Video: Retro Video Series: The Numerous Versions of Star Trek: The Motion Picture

Because there's apparently an idea, while they're shooting the film, not being entirely confident that he'd be able to get every single effect shot done in time as they would be prophesied to not get done and felt like if they could shoot enough reaction shots to fill in the gaps if they didn't actually have the special effects to show off, they could at least have the actors reacting to certain things and not show it. And so that was kind of the idea behind that so Robbois just felt like pulling that out of there and having the scene play between Kirk and Scotty's
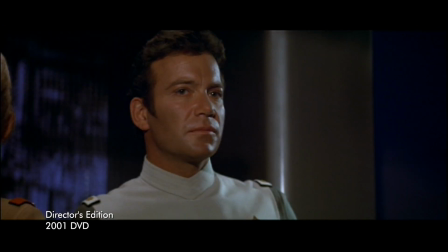reactions and the entire thing just looking back and forth and then calling back to Starfleet and everything like that and having that dialogue kind of
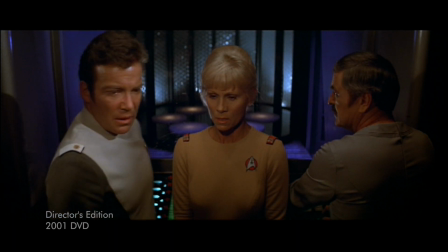carry the rest of the scene. That was the intention with that. Now an interesting correction here is a little bit of a scientific correction. It's that when they go into the entire like recreation deck and they have the entire transmission from Epsilon 9,
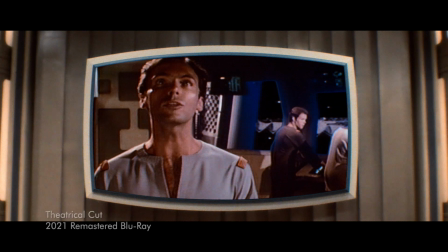originally the guy says that it measures over 82 AUs in diameter. Now my research says the AU is a measurement of the distance from our sun to earth. So 82 of those in diameter is just astronomically gigantic.
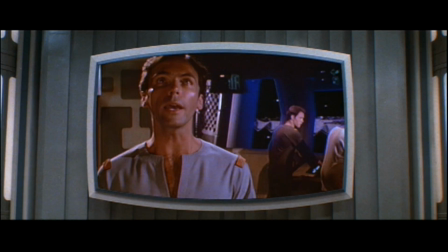And once people kind of figured out their math and their scientific end of things, like, let's trim that down to two AUs instead.
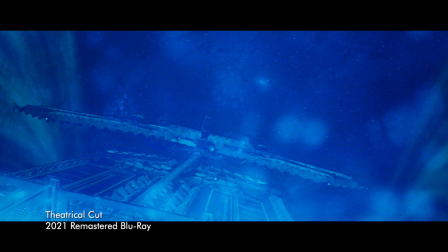The particular trim is just after Epsilon 9 gets absorbed by the cloud, originally Kirk has to say to Uhura twice, view her off.
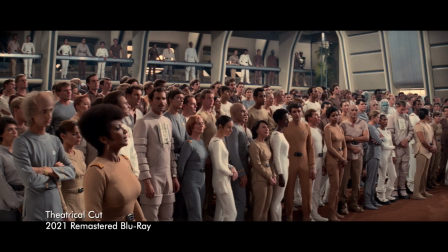A little bit more of a assertive type of way to kind of kick her out of her sort of like disbelief of what she's seen.
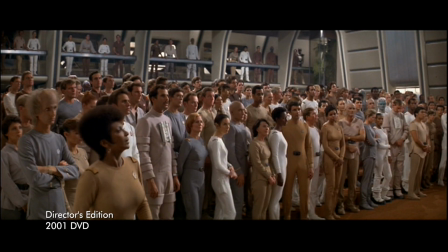They decided to kind of trim that down to just one in this version of the film. But now we get another addition here.
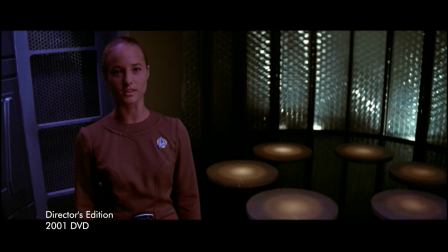A little kind of segue into McCoy's B-Men. With the entire Yoramun kind of saying like, let's see how the Transformer scrambles your molecules and everything like that.
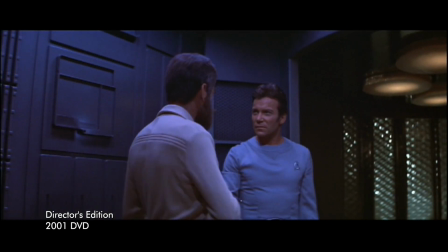Add it back in. So it's again, a nice little graceful way to move into the scene. Now as I mentioned before, with the 4K edition of the theatrical cut, they did sort of a crude fix for the entire thing of the actual crane armor of the model of the Enterprise, kind of blacking out part of the dry dock overall. This one, they much more of a proper fix to the entire thing, which does follow along into the 4K edition of the director's cut of the film. Now, another effects fix here is in the wormhole sequence where they destroy the asteroid. Now, like I said before, when they did some alterations for the 4K of the theatrical cut, they probably did things that maybe weren't the best preservation in that regard. They're trying kind of smudge over things that probably looked too egregious in a 4K transfer.
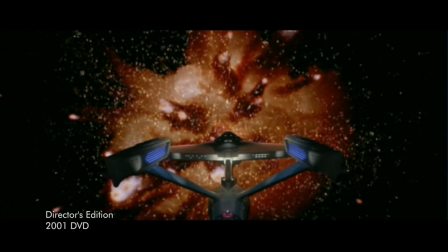But in the Retro's Edition, they actually did a much better job of it overall because they went on and made an actual digital version of the Enterprise.
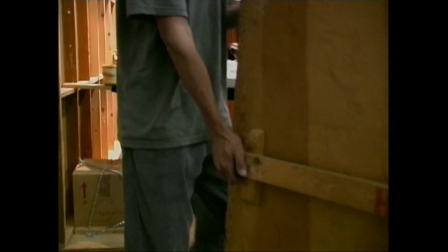And they got the old model out of storage so they could see all the proportions,
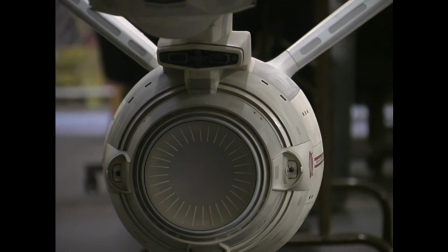see how the angles would work on the actual model and match that to what was actually photographed back in the day. And so they created a digital version of the Enterprise and recreated the wormhole effect overall to match what they did back in the day because so much of the thing was they wanted to make sure that every single new effect they did in the computer matched the practical stuff that was done back in 79. They didn't want anything to kind of stand out as it kind of like looked too new and too digital or anything like that. They wanted to make sure that everything matched in terms of the lighting, the angles, the style of the photography, all the different things in terms of the quality of how they put together the effects back then and make sure that the aesthetics for what they were doing now matched to what was done back then by such amazing artists such as Douglas Trumbull, John Dykstra and Richard Yerzich, so much in that regard. So they did consult with a lot of these guys doing the director's edition to kind of get their input, their insight, and some of their own materials to kind of see how they went about doing those things and make sure they could match what was done back in the day.
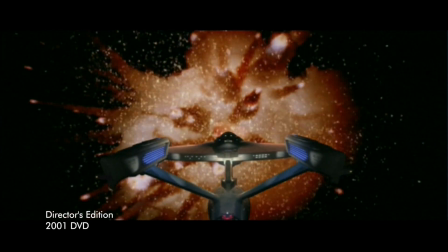And so they did a much better job to create a better sequence in that regard of how the asteroid blows up and dissipates the wormhole effect.
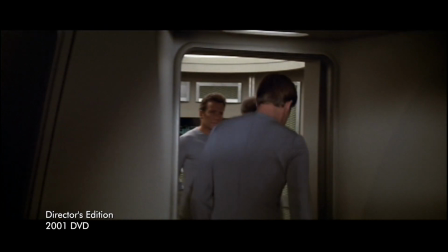That's something that kind of adds a little bit extra something to the film.